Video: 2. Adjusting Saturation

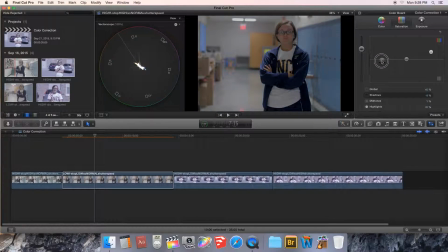248s
These colors are very extreme, and obviously not the color of the lockers in the hallway and or Emily's shirt. So I can bump this up a little bit to try and get myself to maintain a natural looking color,
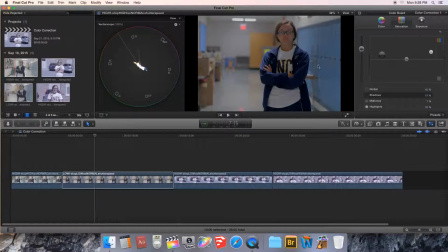263s
but also to have that shirt pop a little bit more blue into it. And again, as long as nothing appears to be too crazy. What you'll notice is in these fine adjustments, you're able to now stay away from flaring out that exit sign too far.
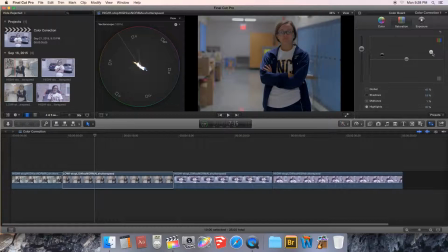281s
And again, that lived primarily in the midtones. And you're also able to adjust your highlights and skin tones and target specific portions of the clip based on how bright or how dark it is, using the three shadow, midtone, and highlight sliders.
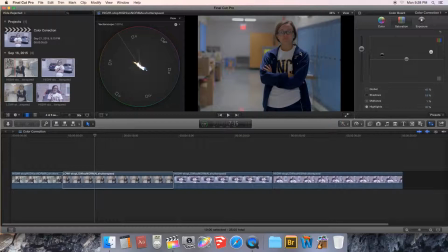296s
So what we've done here is given us some color back into our our video clip. This looks much richer. Again, this is a place where style is modified, and you have many Hollywood movies now that are using very desaturated portions of clips,
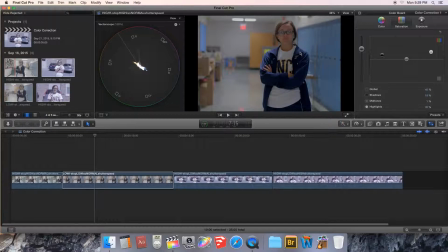315s
and we'll get into a little bit more advanced techniques where we can target certain colors to make sure that they are accent colors, for instance, in telling a story, where maybe a bright red is a
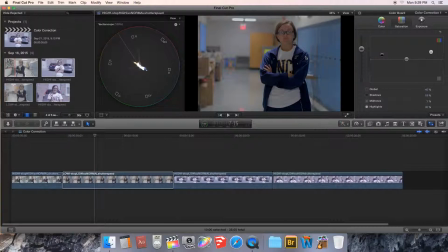328s
key to the story, or you want a specific mood, we can throw the color in a specific direction. But for now, we want this to be told as true to life and as possible,
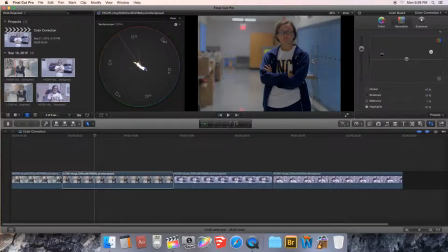343s
and so we reintroduce some color back to have a nice rich looking image without anything too crazy. And again, this is a good place to be with your basic color correction. In the next short video clip, we're going to go and double check Emily's skin tone to make sure she looks
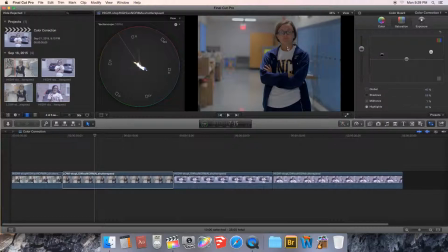358s
that her skin tone doesn't appear too red or too blue or too green, and we do that again using the vector scope and a shape mask, and we'll do that in the next video.